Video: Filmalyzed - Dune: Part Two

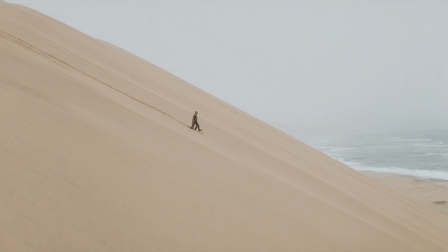8:12 He understands that the only way forward is to take control and to become this sort of deity to these people, so to speak.
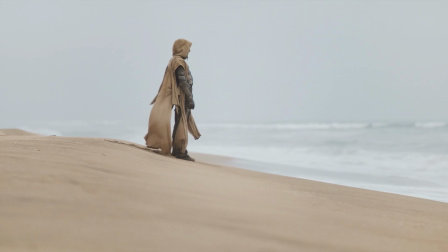8:20 Scene 4.
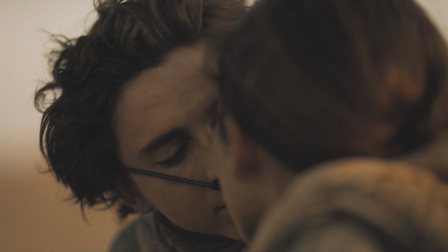8:21 The next one we'll talk about here is the scene between Paul and Chani, where we kind of see that they're falling for each other,
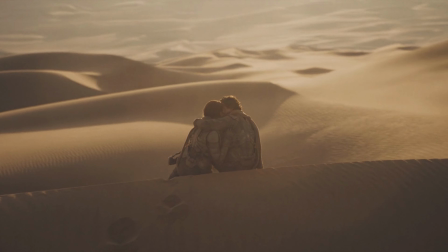8:29 or that she is reciprocating his feelings, and then you have this moment
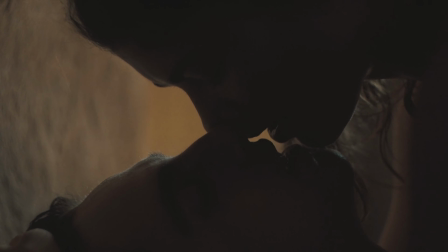8:37 of human intimacy that creates a resistance.
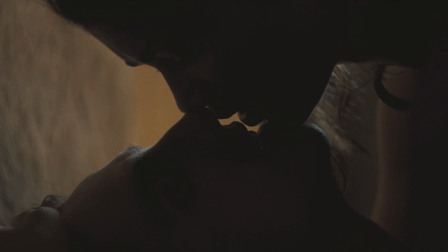8:42 Zendaya's Chani is great, and she really in these moments is the emotional counterweight to the entire film.
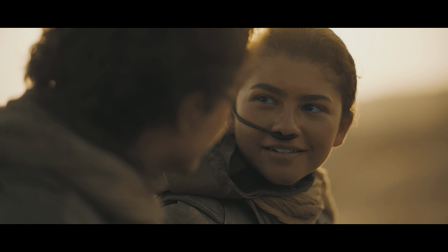8:50 As the film goes, she's always the one fighting against the idea that Paul might be
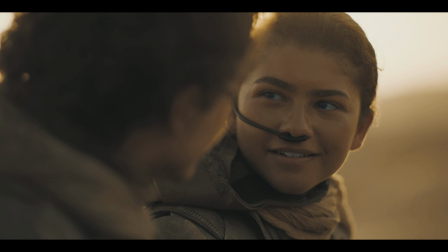8:58 the next coming of this prophecy.
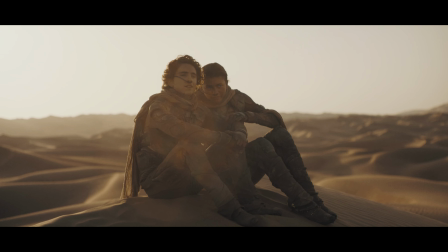9:02 Throughout the film, as everyone is kind of starting to fall into line and really believe in the prophecy,
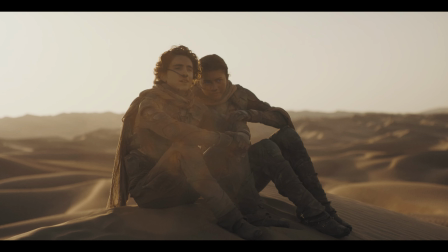9:08 and Paul is this outside person who's coming to save them, Chani is the one who really continues to give the pushback throughout the duration of the film.
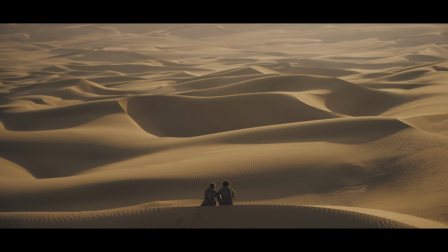9:16 And a lot of that in this scene is given off through the blocking and the framing.
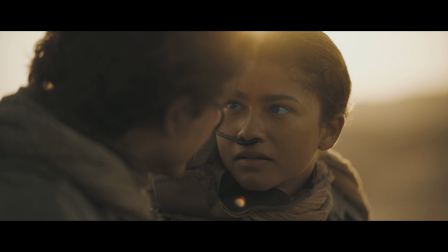9:22 So when you see Paul and Chani, they're often frames in like two tight shots where they're right next to each other and really close,
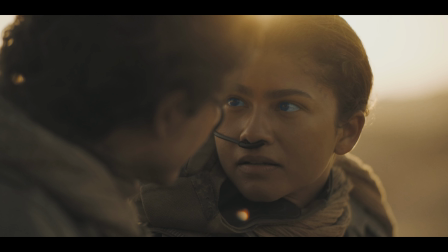9:30 with shallow depth of field and really isolated from the world around them.
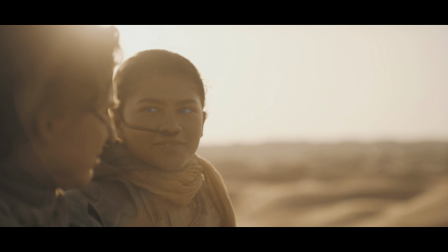9:34 So it's like they're really getting an opportunity to know each other without actually having to deal with what's actually happening in the world around them.
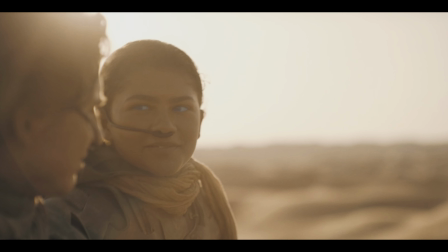9:41 They spend a good bit of time just sitting, the two of them, talking and really getting to know each other.
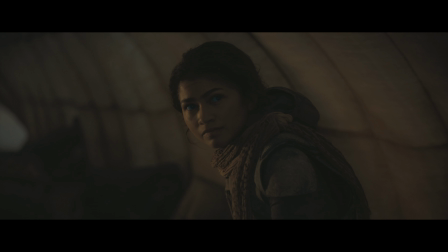9:46 When you talk about the costume and the production design, Chani's wardrobe here remains very practical.
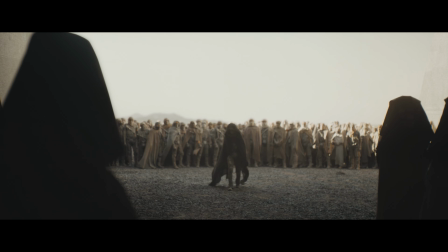9:52 I think it's unadorned and grounded. And Paul's starts to evolve. It becomes a little more darker, a little bit more structured, more symbolic.
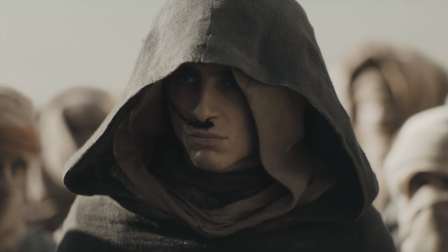10:00 His eyes change color. He's now been ingratiated into the Furman life. He's fought in some battles.
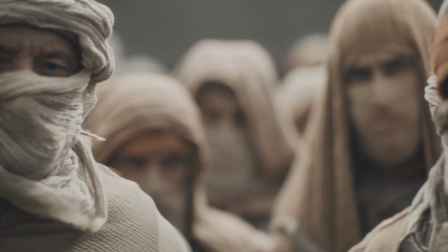10:08 He's been through the wars. So now he's really ready to become one of them.
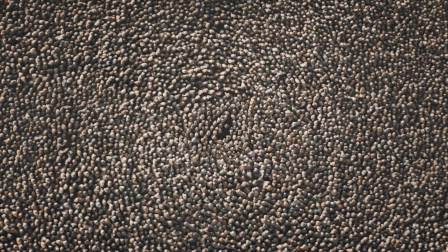10:12 So thinking about the performance direction, Chani isn't afraid of Paul.
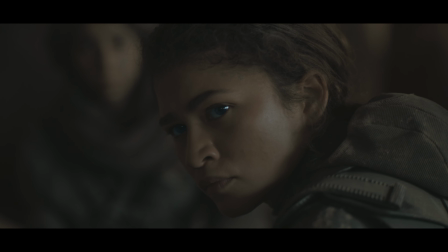10:19 She's afraid for Paul. And I think Zendaya plays this through stillness rather than through confrontation.
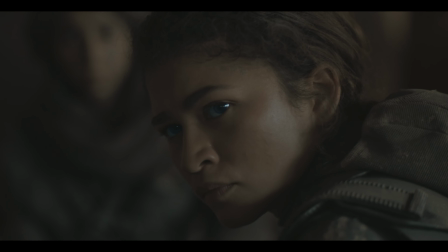10:26 Her skepticism becomes the audience's moral anchor as Paul sort of starts to become the chosen one.
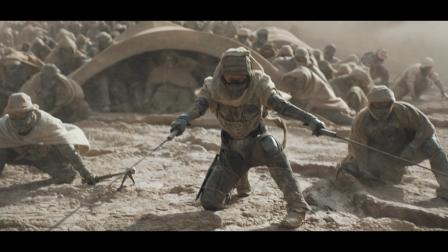10:35 When they're going south, the framing becomes the ideology.
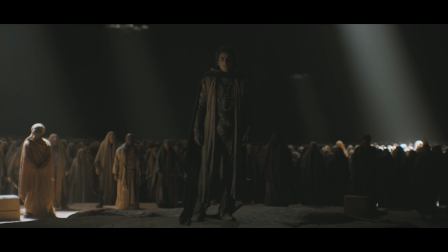10:40 The moment when Paul fully embraces his role, the film's visual language changes.
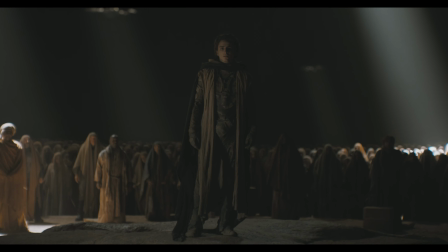10:45 There's a shift in the cinematography even. So now Paul, we see him and he's more centered.
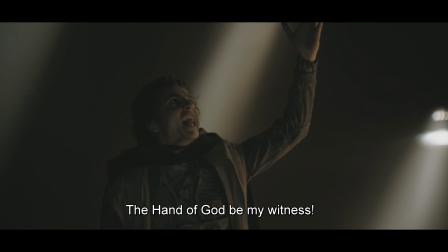10:50 He's more framed in the middle. He's shot from those low heroic angles now a lot more.
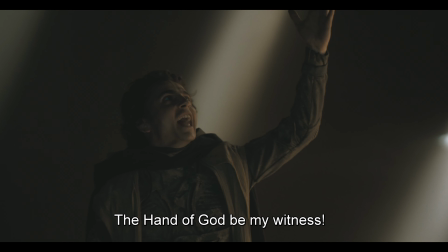10:56 He's placed into the open skies and how he's to be perceived.
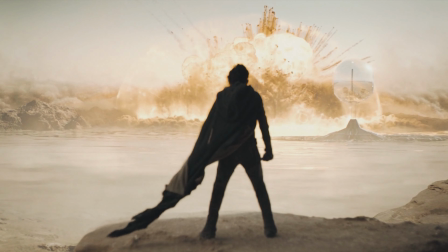11:01 Once he's been placed against the sky, now the desert no longer swallows him whole in the frames.
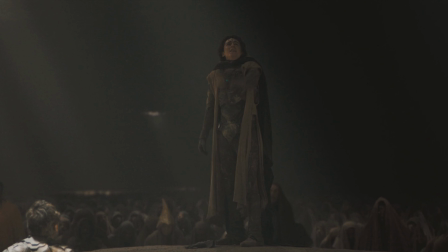11:07 He's now, kind of swallowing up the frame himself. So thinking about the lighting here, the lighting in this scene is very high contrast.
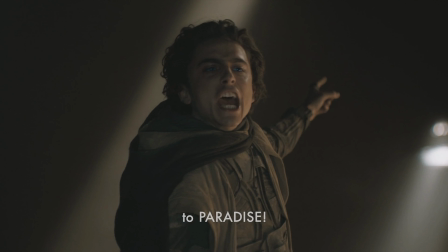11:17 The lighting introduces harsher shadows here, where Paul's face becomes more sculptural, and less human.
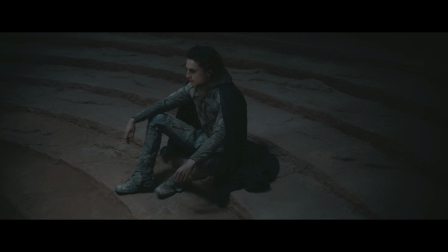11:24 I think that his humanity in this part of the film is kind of being stripped away. And I think it's a directional choice. I think Villeneuve does something crucial here. He makes Paul visually impressive.
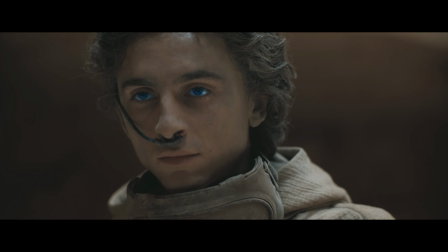11:36 Like, when you see him, he looks like a person that he could be, I believe. He could be that. He could be what everybody's telling me that he is, except for Chani, of course.
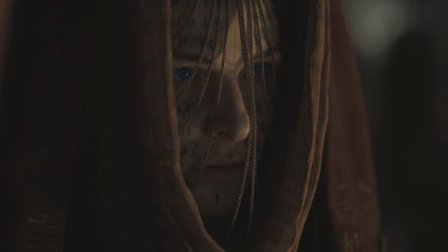11:47 This prevents the audience, I think, from fully celebrating his rise.
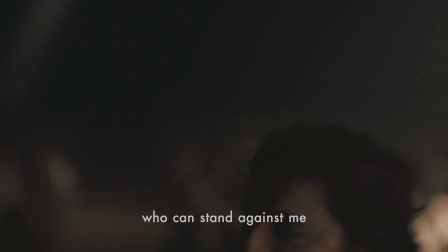11:51 I think it gives the audience kind of the moments where it's like, maybe he shouldn't be trying to do this.
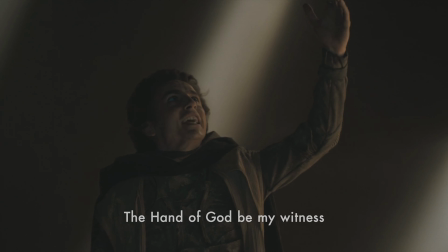11:58 Maybe he should be just trying to be one of the people. Maybe he shouldn't be trying to lead.
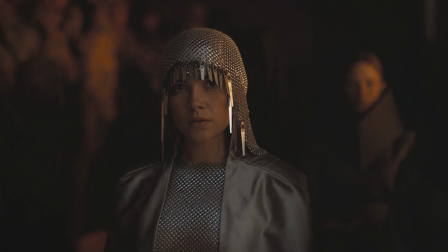12:03 We're going to talk about the final confrontation scene next, the fight between Paul and Fade Rauta.
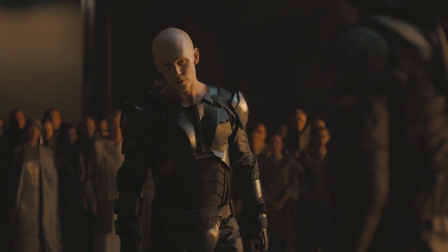12:10 So I think when you look at this scene here, it's violent, but there's not really much triumph to it.
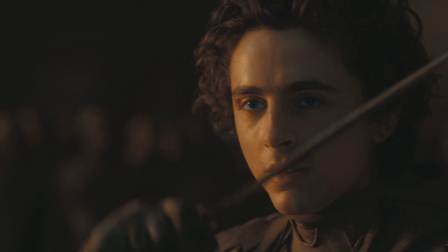12:16 It's violence without triumph. The climax, it avoids traditional catharsis.